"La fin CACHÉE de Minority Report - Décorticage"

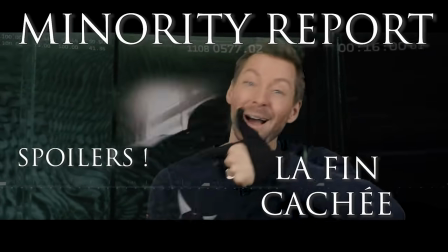(0:05)
Bah ouais, quand même.
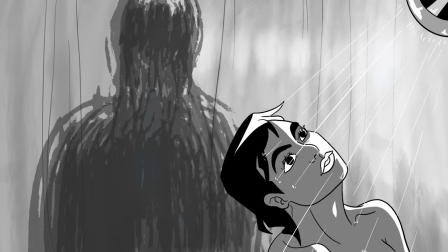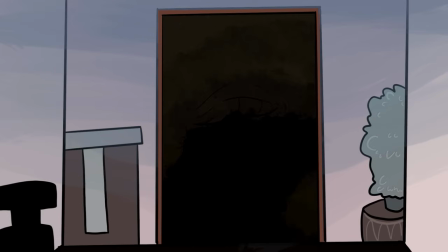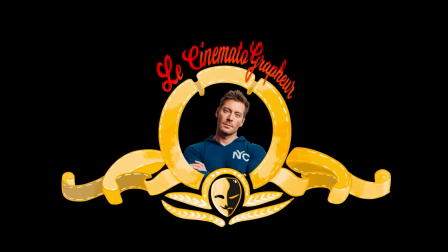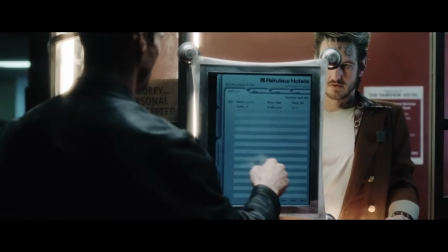(0:22)
Alors oui, quand on pense à Minority Report, on pense tout de suite à l'anticipation. Le film est sorti en 2002, il y a des écrans tactiles partout, alors que le premier écran tactile, l'iPhone 1,
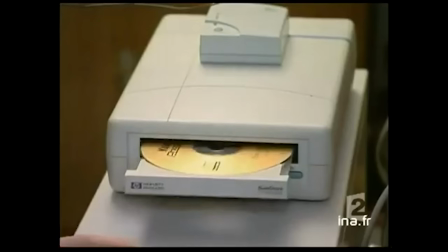(0:31)
est sorti qu'en 2007. On s'en souvient pas bien, mais 2002, c'était il y a très longtemps. Surtout si vous étiez pas né en 2002, mais à ce moment-là, je vous déteste.
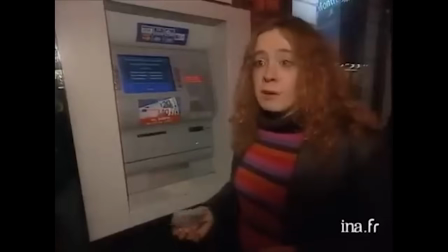(0:38)
Ouais, continuez de regarder la vidéo quand même.
Je vais aller boire un verre, pour fêter l'an 2002.
Bon, quand Minority Report est sorti, on venait de passer à l'euro depuis 3 mois seulement.
Je vous dis bonne année avec l'euro.
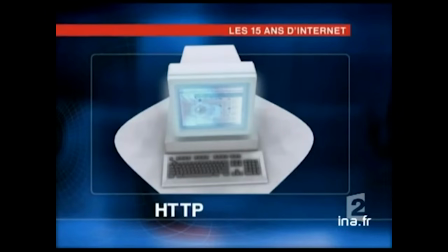(0:52) Euro-année.
Pareil, il y avait internet que dans un quart des foyers en France.
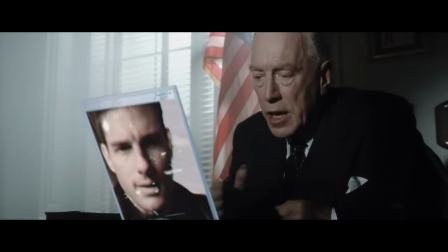(0:57)
Et c'était du 56K. Non mais Minority Report, c'est l'anticipation des vidéoconférences, de l'hyperloop sur maglev,
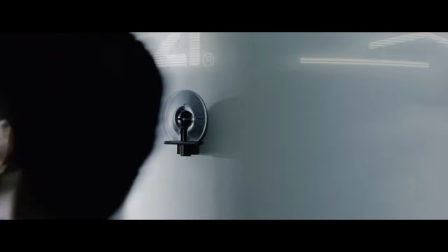(1:03)
des équipements de reconnaissance faciale, de la publicité ciblée par cookies, des algorithmes de recommandation.
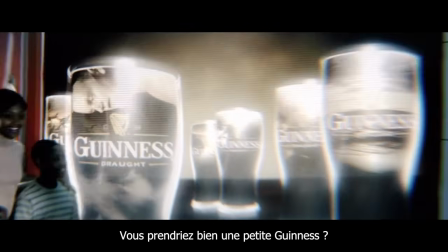Mais surtout, ce qu'on a tendance à oublier, c'est que Minority Report, qui a été écrit et tourné avant le 11 septembre, est arrivé à l'anticiper.
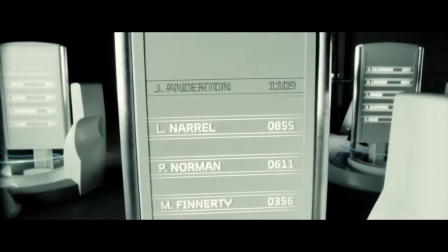(1:20)
Parce que le numéro de dossier du meurtre que doit commettre John Anderton, c'est le 1109.
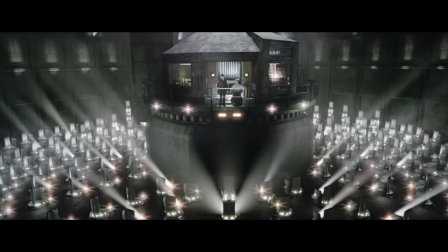(1:28)
C'est un film qui anticipe Guantanamo avant Guantanamo, en montrant des gens qui sont mis en prison alors qu'ils n'ont rien fait.
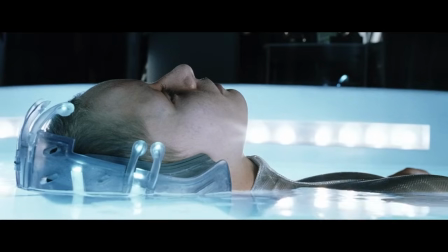(1:36)
En fait, on a l'impression que le scénario a été écrit par les trois précoques du film, tellement il a réussi à lire dans le futur sur absolument tous les plans.
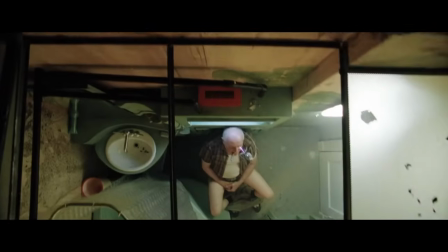(1:43)
Spielberg nous y montre un système de surveillance absolu, où les gens peuvent se faire contrôler absolument partout, même quand ils sont aux toilettes ou au lit.
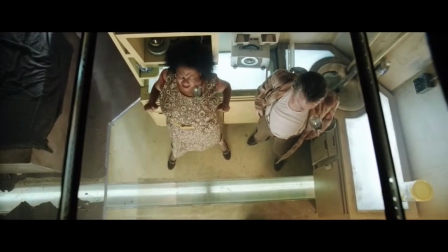(1:50)
Mais bon, c'est pour notre bien, hein, parce qu'on nous dit qu'il n'y a plus aucun meurtre dans ce pays fabuleux.
Imagine a world without murder.
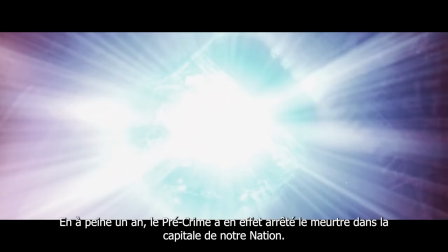(1:57) Within a year, pre-crime effectively stopped murder in our nation's capital.
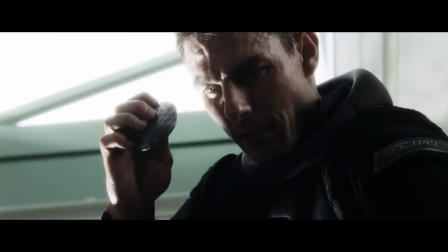(2:01)
Et justement, Spielberg s'amuse à montrer que ce système soi-disant utopique se base sur une violation des droits humains à tous les niveaux, parce qu'il est lui-même basé sur un meurtre.
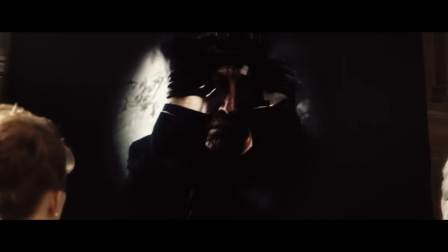(2:10)
Parce que oui, si vous avez oublié, le directeur du pré-crime, Lamar, a tué la mère de la précoque, Agatha, parce qu'elle voulait pas lui laisser sa fille.
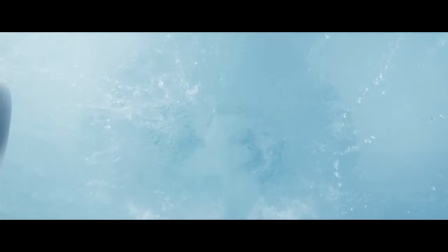(2:17)
Oui, mais j'avais prévenu pour les spoilers, hein. Et sans Agatha, pas de pré-crime. Et pas de pré-crime, pas de pré-crime. Plus rien. Et le fait que l'existence du pré-crime soit une trahison de toutes les valeurs sur lesquelles ont été fondées les États-Unis, c'est montré par Spielberg.
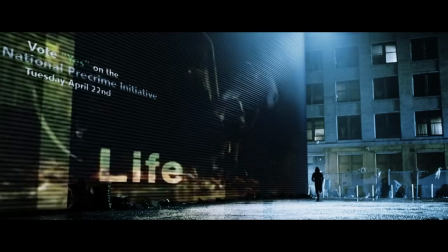(2:33)
Regardez, on a les yeux de Lincoln qui sont percés, la devise des USA, la vie, la liberté et la poursuite du bonheur,
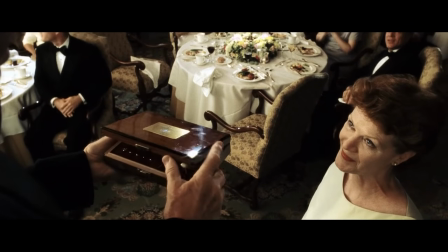(2:40)
qui est utilisée sur des affiches publicitaires, un pistolet de la guerre de sécession qui est offert au grand méchant pour le remercier de ses bons et loyaux services.
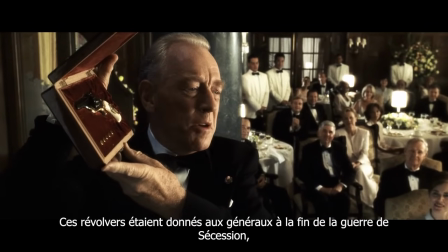(2:47) Revolvers comme celui-ci ont été donnés aux généraux à la fin de la Civil War,
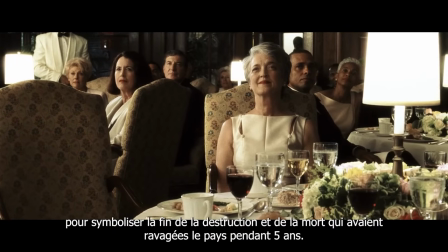(2:52) pour symboliser la fin de la destruction et de la mort qui a ripped le pays apart pour 5 ans.
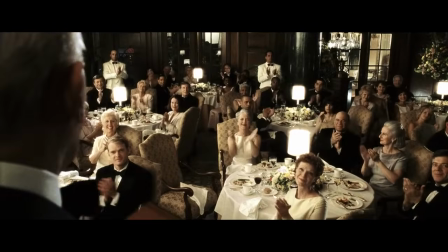(2:57)
Dans un plan qui écrase ses concitoyens, montrant comment ils se croient supérieurs à eux. Ce grand méchant qui, quelques instants plus tôt, avait mis un miroir entre lui et le drapeau américain.
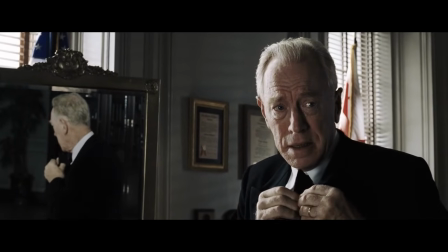(3:05)
Il ne sert donc que ses propres intérêts, pas du tout ceux du pays qui prétend servir. En plus, il se blesse le doigt, montrant que son image est entachée du sang du meurtre qu'il a commis.
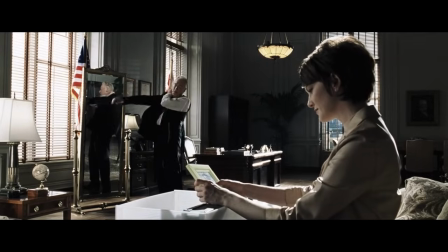(3:14)
Et bonus, le miroir montre aussi sa duplicité, que c'est un personnage double, oulala, symbolique.
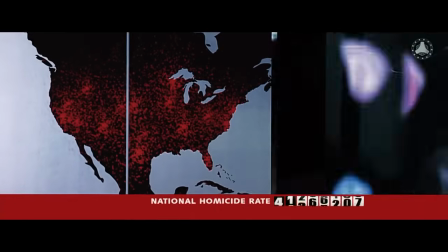(3:18)
Et en plus, le film se passe à Washington, la capitale, le siège de toutes les administrations américaines.
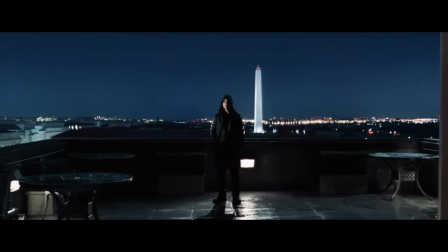(3:23)
Et la révélation finale où Lamar se suicide avec son pistolet de la guerre de sécession se fait devant le Washington Memorial, qui est le symbole du tout premier président des États-Unis.
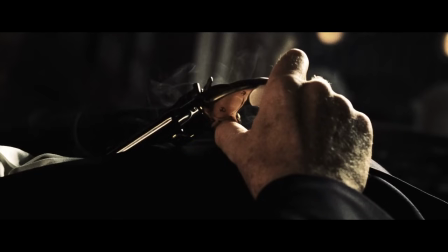(3:32)
Le film va renverser tous ces symboles sur eux-mêmes, comme Lamar qui tient le pistolet à l'envers, et Spielberg le montre littéralement,
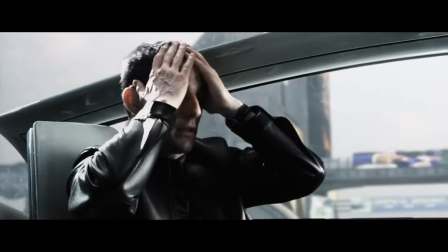(3:38)
parce que quand Anderton se rend compte qu'il a été trahi, qu'il se retrouve poursuivi par le système pour lequel il a travaillé toute sa vie,
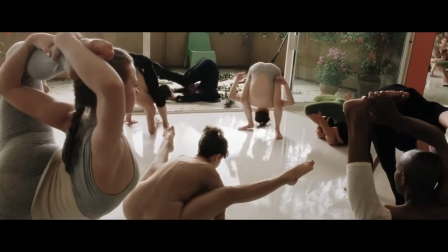(3:44)
et dont il était un des chefs, il se retrouve cul par-dessus tête en face de contorsionnistes qui sont elles aussi à l'envers.
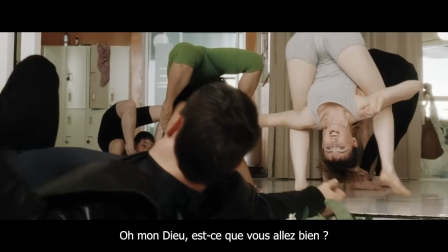(3:50) Oh my gosh, are you okay?
Mais vous avez pas cliqué sur cette vidéo pour que je vous parle de politique. Vous avez cliqué dessus parce que je vous ai promis que la fin du film cachait un secret. Et oui, oui, ça va arriver, promis, mais il faut d'abord développer 2-3 trucs pour la comprendre. Tout le film ne parle que d'images.
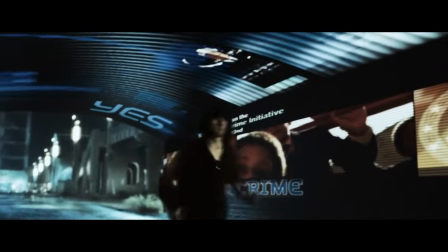(4:05)
Il y a des images au boulot d'Anderton, dans la rue, même au plafond, dans les magasins et même chez lui.
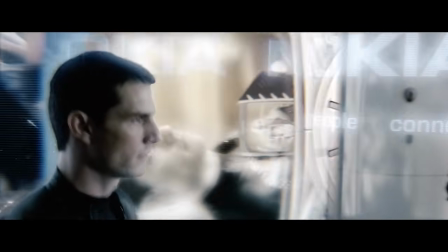(4:10)
Et tout le monde est enfermé dans des images, en fait.
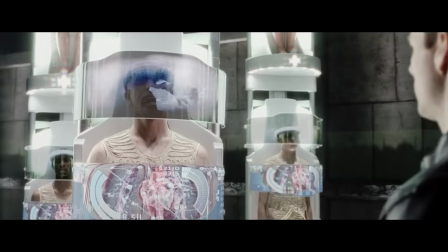(4:12)
Que ce soit les prisonniers du pré-crime à qui on projette les images du meurtre qu'ils n'ont pas commis pour l'éternité,
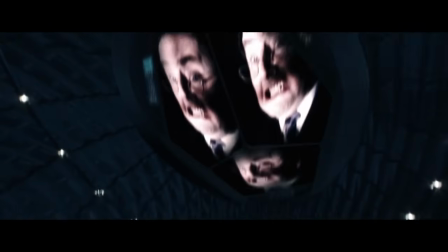(4:17)
les précoques qui sont enfermés dans les images de l'avenir, ou Anderton dans des images du passé,
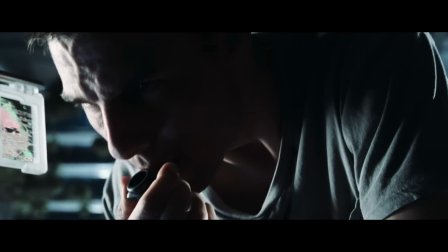(4:22)
qui se passe des vidéos de son fils mort en se droguant dès qu'il rentre chez lui, en boucle.
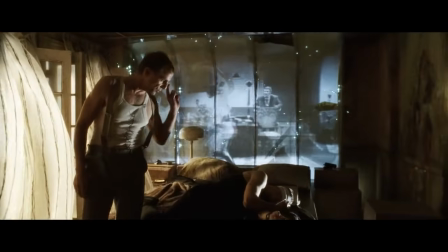(4:27)
Il y a tellement d'images qu'on ne sait plus où est la réalité, où est la fiction. Parce qu'il y a même des séries qui passent à la télé où Anderton a le premier rôle.
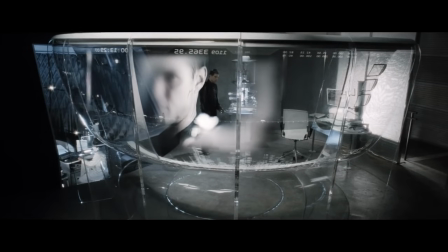(4:38)
Et en fait, les deux nœuds de l'intrigue aussi vont avoir trait aux images. Puisqu'on a d'un côté Anderton qui assiste à une projection de lui-même qui doit commettre un meurtre, dans l'avenir,
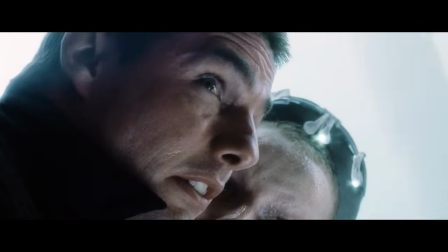(4:45)
et de l'autre, toujours le même Anderton, à qui on projette un meurtre, mais du passé. Un meurtre dont on va apprendre plus tard que c'est la mère d'Agatha qui est la victime. Et tout le but du film va être de faire coïncider le passé et le futur, ces deux meurtres et ces deux personnages, Anderton et Agatha, pour pouvoir vivre au présent.
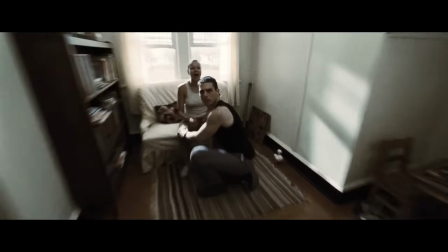(5:04)
Tout le temps, on a cette idée d'Anderton qui court vers le futur d'un côté et qui se fait rattraper par le passé de l'autre, avec ce grand mouvement de caméra qui est justifié par rien du tout.
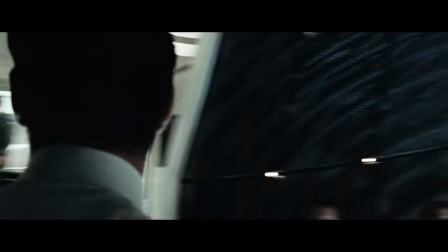(5:12)
Comme quand un agent du pré-crime dit qu'il lui reste 51 minutes 30 secondes avant le dénouement.
How much time we got, Gordon?
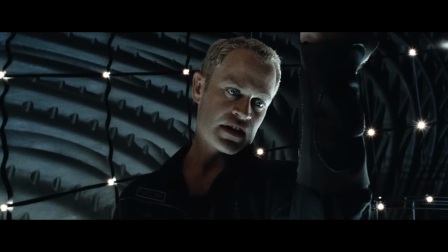(5:18) We've got 51 minutes 30 seconds.
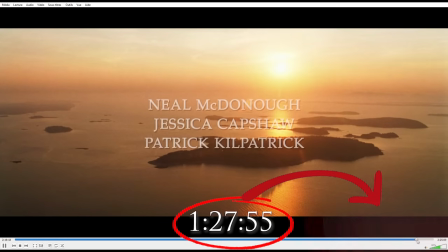(5:22)
Ce qui est exactement le temps qui reste avant la fin du film, qui a son dernier fondu au noir 51 minutes et 30 secondes plus tard.
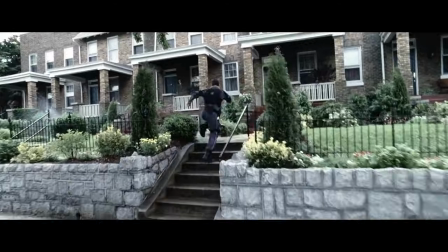(5:29)
La fiction va dans un sens et la réalité dans l'autre,
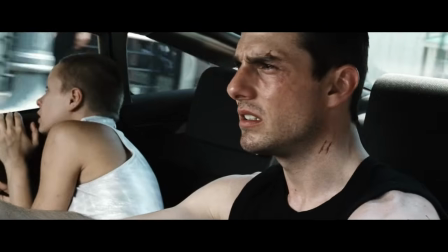(5:31)
le chronomètre étant donc autant celui qui rapproche Anderton de la réalité de son meurtre que celui du spectateur qui égrène les secondes qui le séparent de sa réalité à lui, la fin du film. C'est profond, hein?
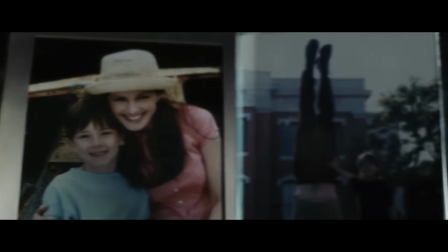(5:42)
Et alors que ça parle tout le temps d'addiction à l'image, la mise en scène va constamment nous réancrer dans le réel, dans ce monde où les gens payent pour exaucer leurs rêves en réalité virtuelle.
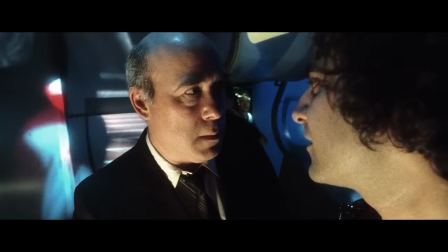(5:49) I wanna kill my boss.
Spielberg va justement insister sur la réalité.
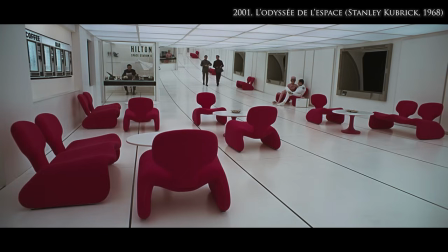(5:55)
Que la vie c'est crade, très loin des films d'anticipation ultra clean où il n'y a rien qui dépasse. Comme le dealer qui s'est arraché les yeux pour pas être repéré,
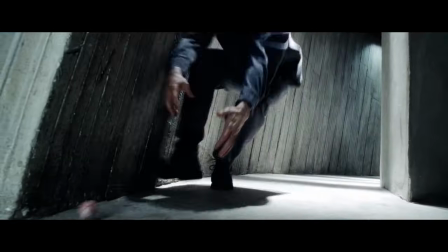(6:03)
ou l'œil d'Anderton qui glisse du sac, qui roule sur le sol et qui rattrape in extremis par un morceau de chair sanguinolent avant qu'il tombe dans une plaque d'égout.
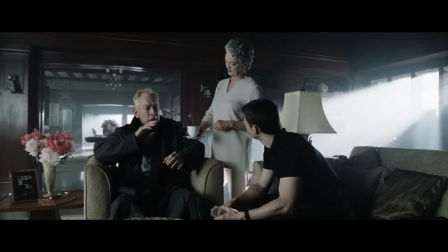(6:10)
La marque qui est enrhumée et qui soigne avec une tisane au miel.
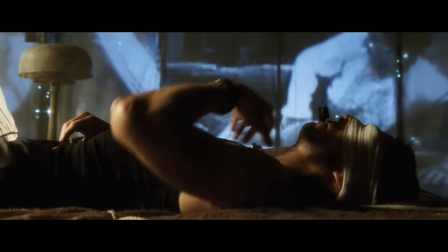(6:17)
Anderton qui passe le film à renifler et à se droguer, qui se défonce le visage qui se met à couler sur lui-même,
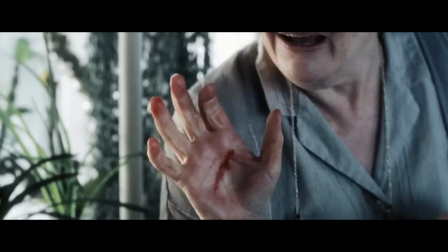(6:23)
la mère du pré-crime qui se fait lacérer la main par une plante et qui montre sa plaie à Anderton,
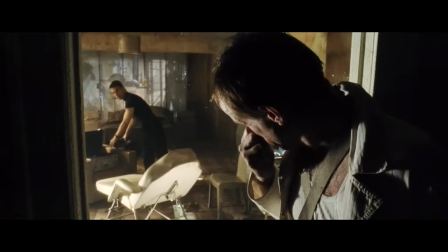(6:27)
les bâtons pour faire vomir, la séquence ignoble chez le chirurgien qui a le nez qui coule et son assistante qui a un gros furoncle et qui se lave pas les mains avant l'opération des écarteurs d'yeux,
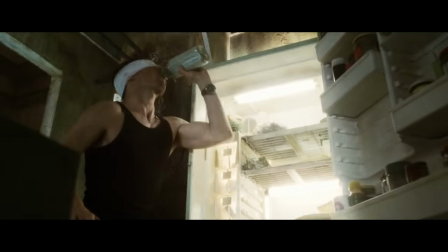(6:36)
dégueulasse, puis le réveil d'Anderton où il boit le lait et les sandwichs pourris, il les crache partout, avec des bandages sur les yeux qu'il faut surtout pas gratter, sous peine de devenir aveugle.
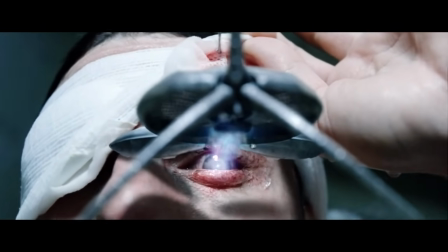(6:44)
Des bandages sous lesquels les Spiders forcent le passage pour lui scanner la rétine alors qu'il était dans une baignoire de glaçons pour pas se faire repérer à sa chaleur corporelle,
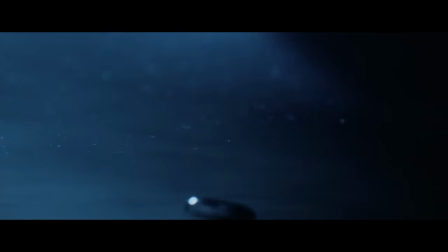(6:51)
et où une bulle d'air sort de son nez en très gros plan et qu'il trahit, éclatant à la surface.
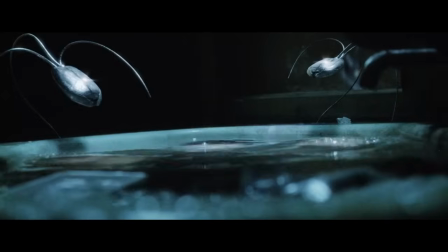C'est presque un film de body horror, mais tout public. Spielberg va essayer tout le temps de ramener le spectateur, parallèlement au cheminement de son personnage principal, à se réancrer dans le réel, et non pas dans l'image, dans la projection dans laquelle Anderton se perd un peu plus chaque soir,
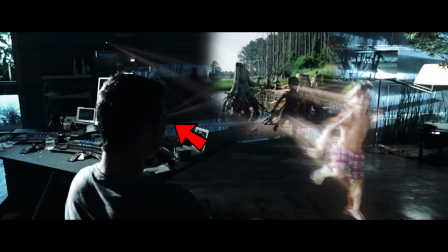(7:18)
où finalement le faisceau du projecteur coïncide parfaitement avec son œil, alors qu'il se perd dans des hologrammes qui n'ont aucune profondeur,
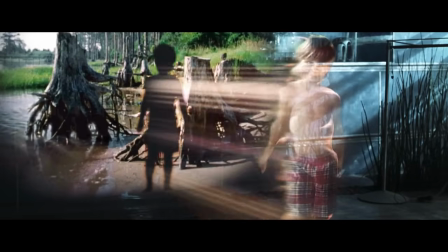(7:25)
qui sont montrés complètement plats, et où son fils est juste une ombre sur un mur. Anderton est perdu entre être spectateur de ces images,
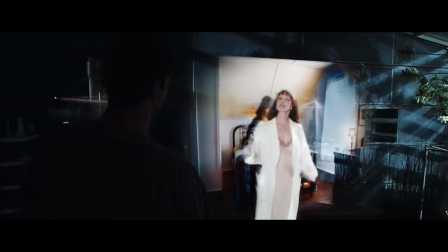(7:33)
réalisateur parce que c'est lui qui les a tournées, et acteur en leur donnant la réplique, totalement perdu entre la réalité et la fiction.
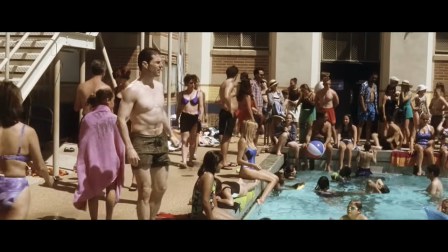(7:44)
Pareil, quand on voit le flashback du moment où son fils s'est fait kidnapper, les images sont en accéléré,
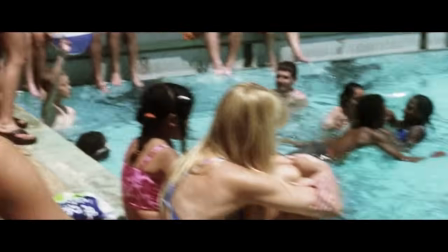(7:48)
comme s'il manipulait ses souvenirs exactement de la façon dont il manipule les images transmises par les précogs au pré-crime.
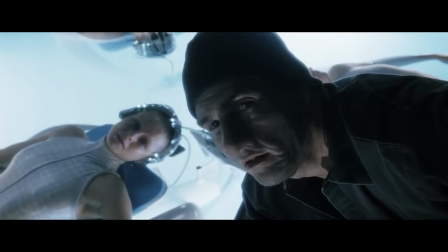(7:54)
Et en fait, c'est justement en ressassant d'autres images d'une vie perdue dans le passé, celle d'Anne Lively,
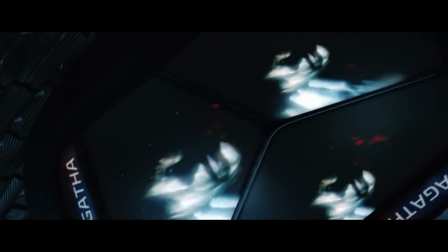(7:59)
qui pourra enfin se sortir de sa propre boucle temporelle, de sa vie qu'il avait mise en pause en refusant le futur.
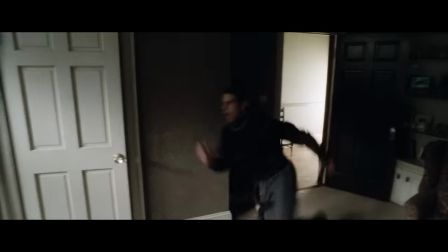(8:05)
Parce que c'est son job, en fait, de refuser le futur, de l'empêcher d'arriver.
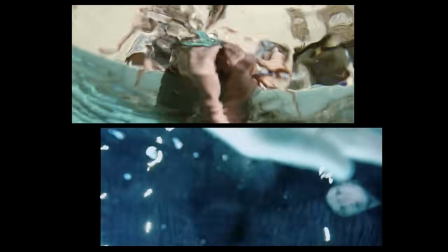(8:12)
Thématiquement, ces deux histoires se mêlent parfaitement. Et il y avait finalement qu'Anderton qui pouvait résoudre ce mystère tellement sa propre histoire en est proche.